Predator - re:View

He does, and he gets by completely. Arnold, not a great actor in lots of really great movies.
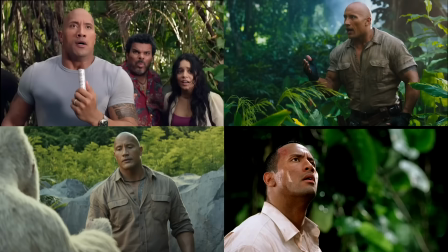[12:32]
The Rock, everybody loves him despite the fact that he's a good actor, but he's in terrible movies.
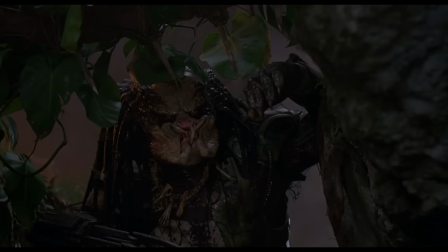[12:38]
And they all take place in the jungle.
Do it! Do it! Come on, come on! Kill me! I'm here! Kill me!
This is where, this movie is where everyone learned their Arnold Schwarzenegger impression. This is a chopper! Kill me! Do it now!
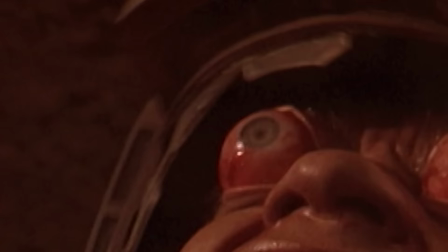but uh yeah no it's and like i mentioned earlier the way the movie kind of strips down as it goes along like it strips out the the action movie one-liners it strips out the characters as it goes along and then by the end when i say i watch this movie a lot
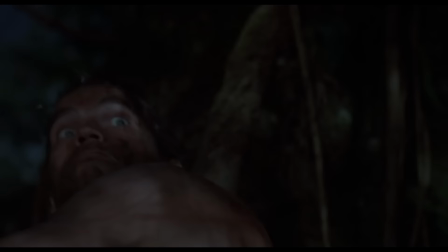[13:46]
as a kid what i should say is i watched the last half hour a lot as a kid when it's just arnold versus predator and there's hardly any dialogue it's
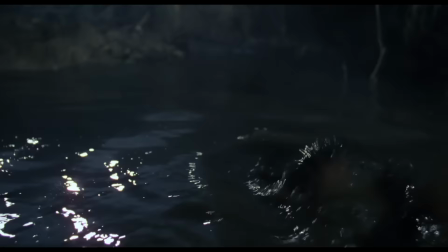[13:53]
just so like primal and simple and that's that like so as the movie goes along everything just gets stripped away until that's all you're left with is is two things in the jungle fighting each other it's great two two two slabs of steak just oh it's great but but it's also like clever and you understand what's going on you know arnold
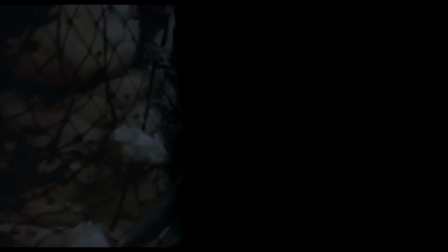[14:15]
building his boy scout traps and the predators doing his predator things like you get it you get it all and there's no dialogue And I think that it reminds me a lot of,
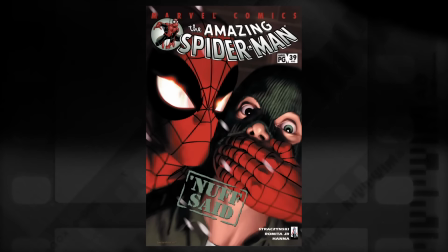[14:26]
there was a series of comic books kind of in the early 2000s called Nuff Said.
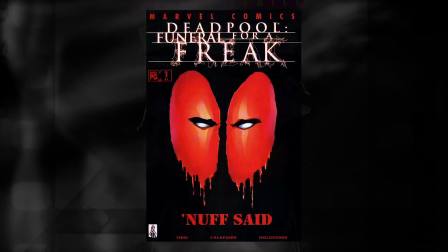[14:32]
And it was basically an experiment, an exercise in drawing comics where, like, can we make an entire comic book with no dialogue? Like, just through art alone. And they were pretty neat. And it reminded me a lot of that where it's just like, I would guess that you could strip away every element of dialogue and understand exactly what is happening in Predator.
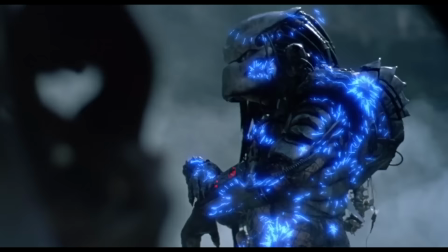[14:53]
Well, they never over-explain the Predator, which is great, which we should talk, I guess now we should talk about the Predator.
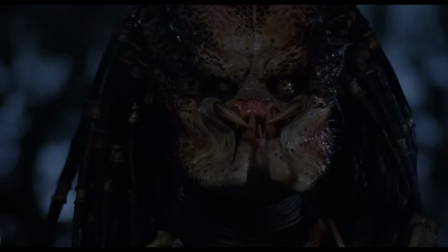[14:58]
Yes. One of the best movie monsters ever. But yeah, you get to understand what's going on with him without a lot of over-explanation. There isn't like that scene where our heroes kind of stumble upon, I don't know, some piece of exposition or a character that knows what's going on that explains everything about the Predator to them.
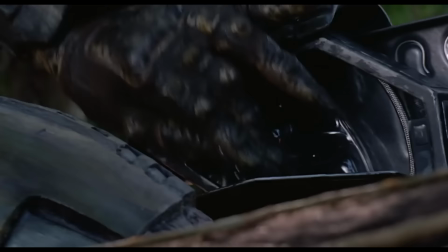[15:16]
Right. But you get it. Like, the Predator is just here to hunt, which is so great.
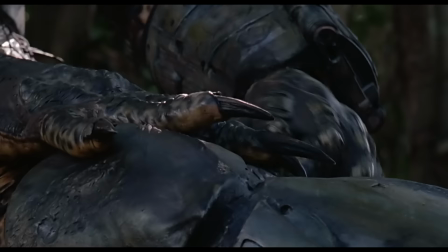[15:20]
He's got technology, so he's a little futuristic. He has his rituals.
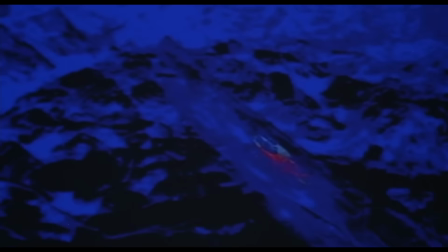[15:25]
You know, like, there's so many great little pieces of, like, Predator lore.
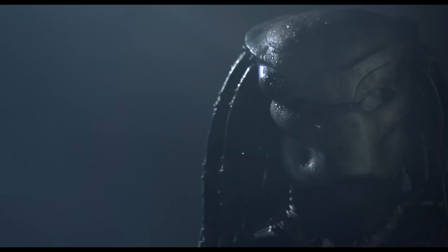[15:30]
Every piece. That's what I love about the Predator. Not only the design, but every piece of tech he has, everything about him is so clearly thought out.
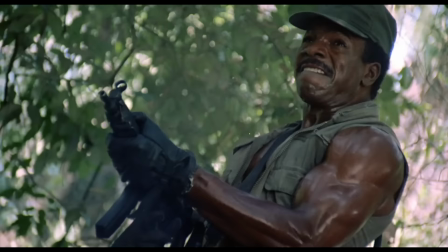[15:39]
Yeah. And everything is awesome.
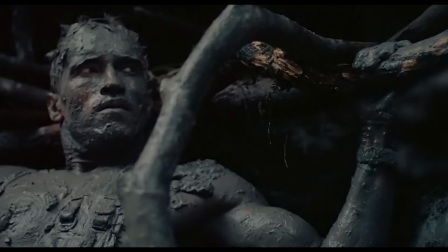[15:40]
No, and that shoulder cannon, that sequence when Arnold is hiding and you see the shoulder cannon perfectly follow where he's looking, and you're just like, oh yeah, I get it, I get it. I get it, with no exposition.
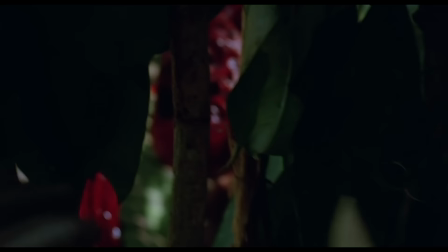[15:55]
The fact that all we've seen the Predator do is disembowel and skin people.
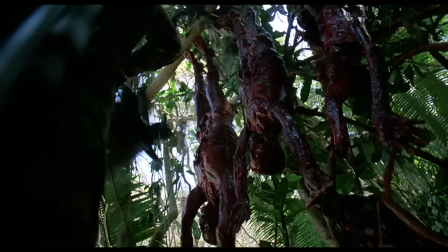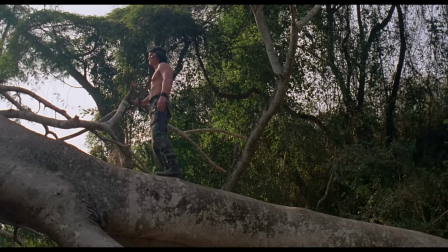[16:07]
but then when when billy challenges
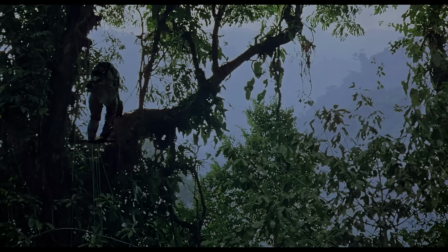[16:11]
him to a duel the predator removes his skull and the spine
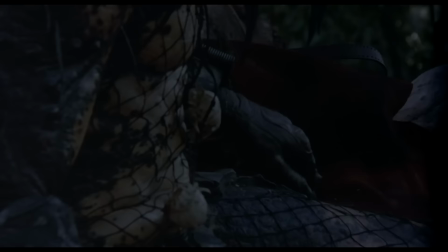[16:20]
because that was that was more of a challenge not just skinning he's he's earned a trophy in combat and you're like oh we didn't even get to see the fight but you get it like there's the We don't see the fight because Billy's given a more dignified death.